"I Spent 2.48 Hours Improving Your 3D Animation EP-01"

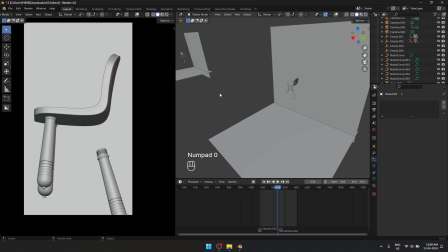And right now we have the same issue we had in the first animation,
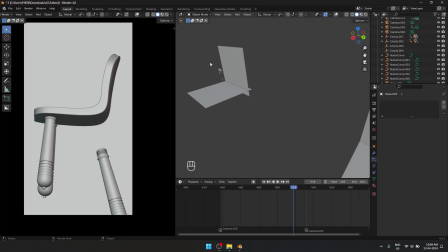which is these two animations are in two separate scenes so whatever update i make to the first
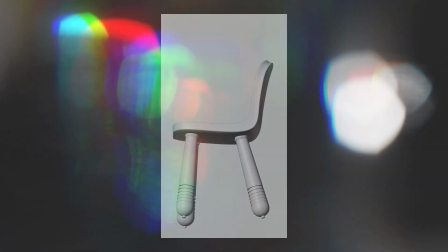one it is not going to apply to the second one and also the fact that these two animations are pretty much the
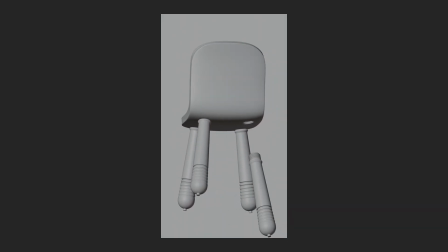same even though there is a transition between these two scenes i feel this transition over here feels a bit too unwanted it only feels like a couple of frames have been skipped it doesn't feel like a transition and the reason why it feels like that is because these two animations are pretty much
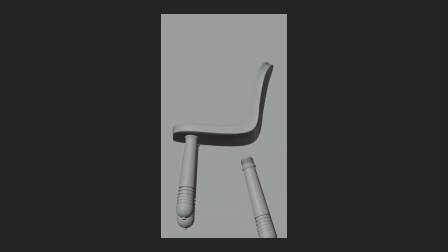the same they are in the same environment they are of the same object it looks like some kind of error happened so what I will try to do is
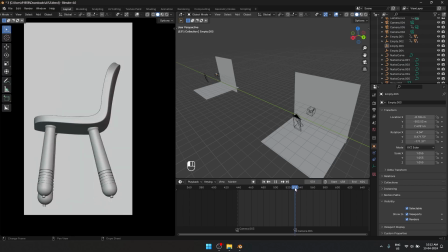I will match cut between these two and I also added a rotation to the chair itself when the legs connect with the chair it
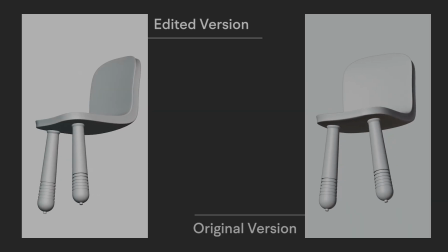will have a bit of a upward rotation and here is a before and after side by side comparison so here are the things that I have done
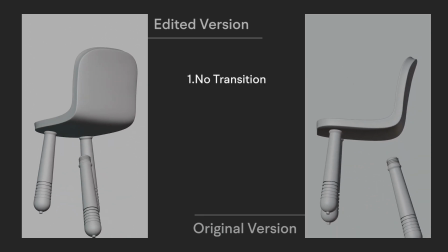I have removed the transition that is happening Basically I have done a match cut over here making the second camera as close as possible to the
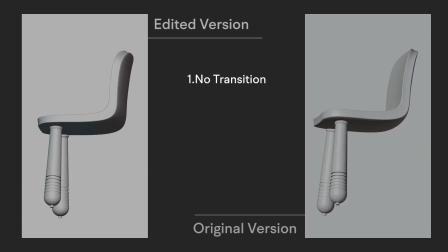first animation. There is a lot more overlap of animations happening and along with that when the leg is connecting with the chair It has a bit more upward
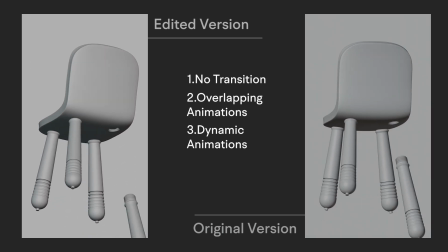rotation to it as well Because that is what I feel would happen when something moving fast hit something stationary It is going to have some kind of effect on it. If you are liking this video so far definitely leave a like under this video and stick till the end where I tell you where you can send your animations to me where I can work on your animations as well.
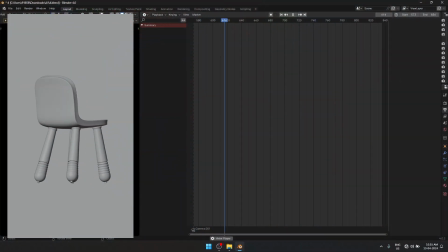And now for the final animation. This is what we have. I really like how this is rotating super fast in the beginning and slowing down but I feel like the pacing of this is a bit weird.
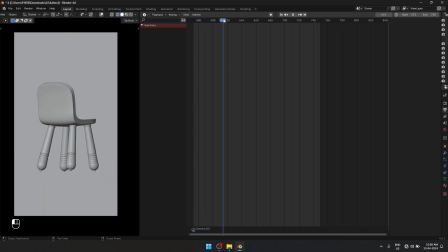It starts super fast and at this point it slows down and then it speeds back up to lock in this position and falls down in a pretty good pace and then again slows down and then it speeds up.
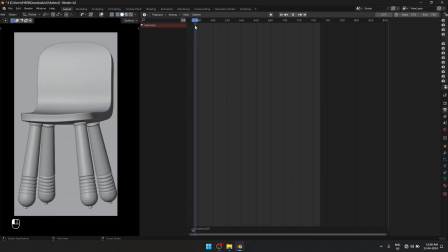So to me that that pacing feels a bit inconsistent so what I would like to do is I want to make the pacing consistent.
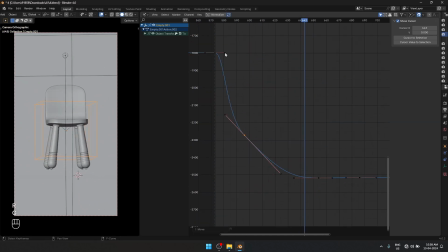The first thing would be to make the first rotation and the first stationary point feel more physically accurate and I'm going to like keep tweaking the keyframes to get the kind of effect I want and this is what we have. I think that is looking pretty good. Right now I'm working on how the chair falls down and all the rotation that comes with it.
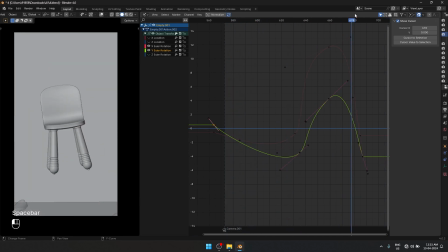I also feel in the end that it falls down perfectly straight and it it feels kind of artificial. Looking at the chair from the front side it feels very flat so what I'm going to do is in the end I want this
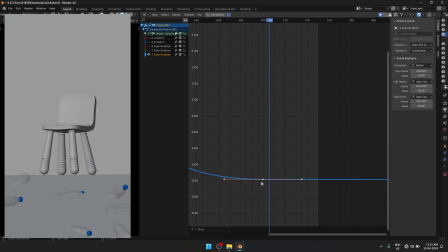chair to be rotated maybe like 45 degrees so it has a bit more dimension to it. And here is how the final animation looks. The main changes I have made is on the pacing itself. Here is the side by side comparison of the modified version and the original version of the animation.
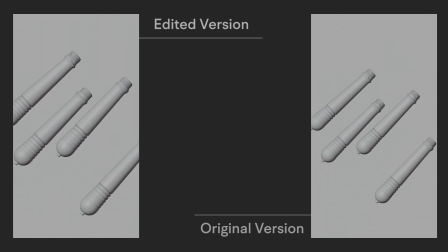I added some subtle camera animations to connect the scenes together and also some animations to the object themselves to make a follow through animation.
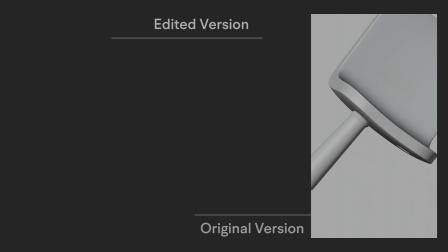Like in here where I continued the rotation of the chair upwards and it settle downs in the next animation.
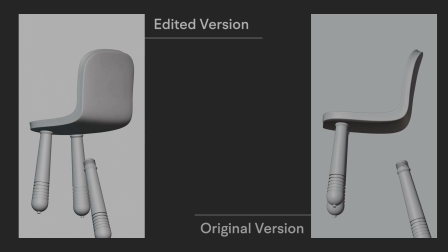The same way I made that fast rotation in the end of this animation so that it matches with the next animation.
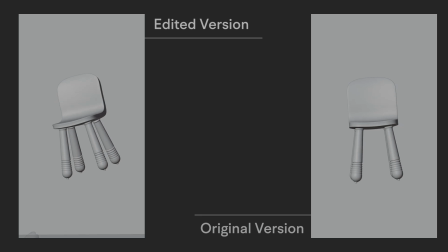If you want to send your animation to me for me to work on it, DM me on Instagram and send your animations to me. The animations should be either a Blender or Cinema 45. That is the only condition I have.